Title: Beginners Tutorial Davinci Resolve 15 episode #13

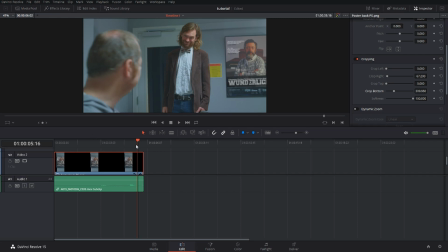But let's make this shot a little bit better, because this shot was just shot on a tripod, and it's very static, and let's make it a little bit better. So let's first off highlight our two clips here,
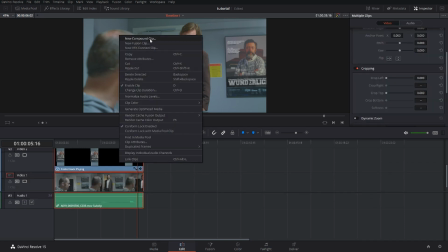and then just right click, and then just do a new compound clip, and I'll just create a new one. Doesn't matter what it's called.
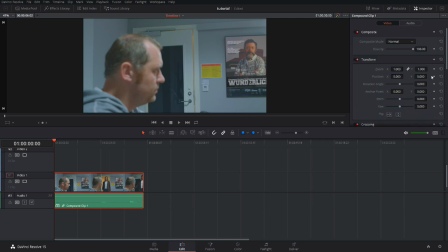And what I want to do now is I want to go to the inspector, and I want to go to the transform, and in the position I absolutely want to put in, first of all, I want to have my output blanking.
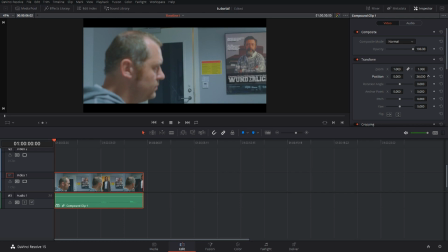I want to make it look a little more filmic. Then I want to go back to the transform, and I will put in a start here with the keyframe. I'll go into the middle, and as my friend Jasper here is in the middle of the shot around here, I want his face to be
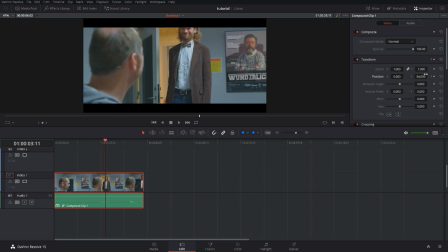not up in the black bar, so I'll just move down the position as so, and then I'll go to the end of the clip because I don't want the camera just to stop there. I want it to move continuously, so I'll just move the camera a little more.
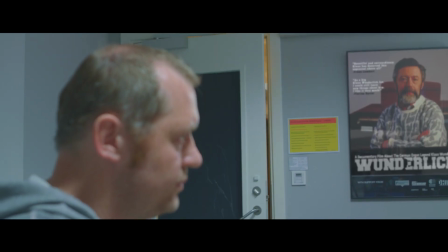So this is what we're actually going to have now.
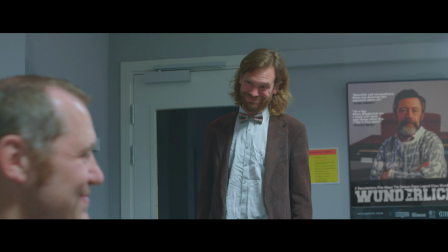So, and I think this is pretty good. You don't really notice that I put in the poster in this way. Anyway, I hope you found this video useful. If you did, please hit that subscribe button, give the video a like, share it with your friends if you think it will help them out.
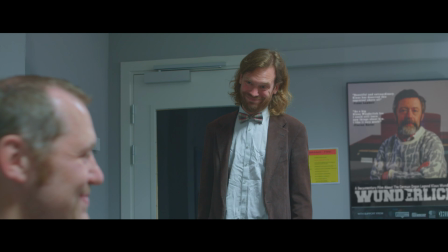And if you want to be notified every time there's a new video on the channel, please hit that bell icon down in the corner. Until next time, keep filming, keep learning, and keep sharing.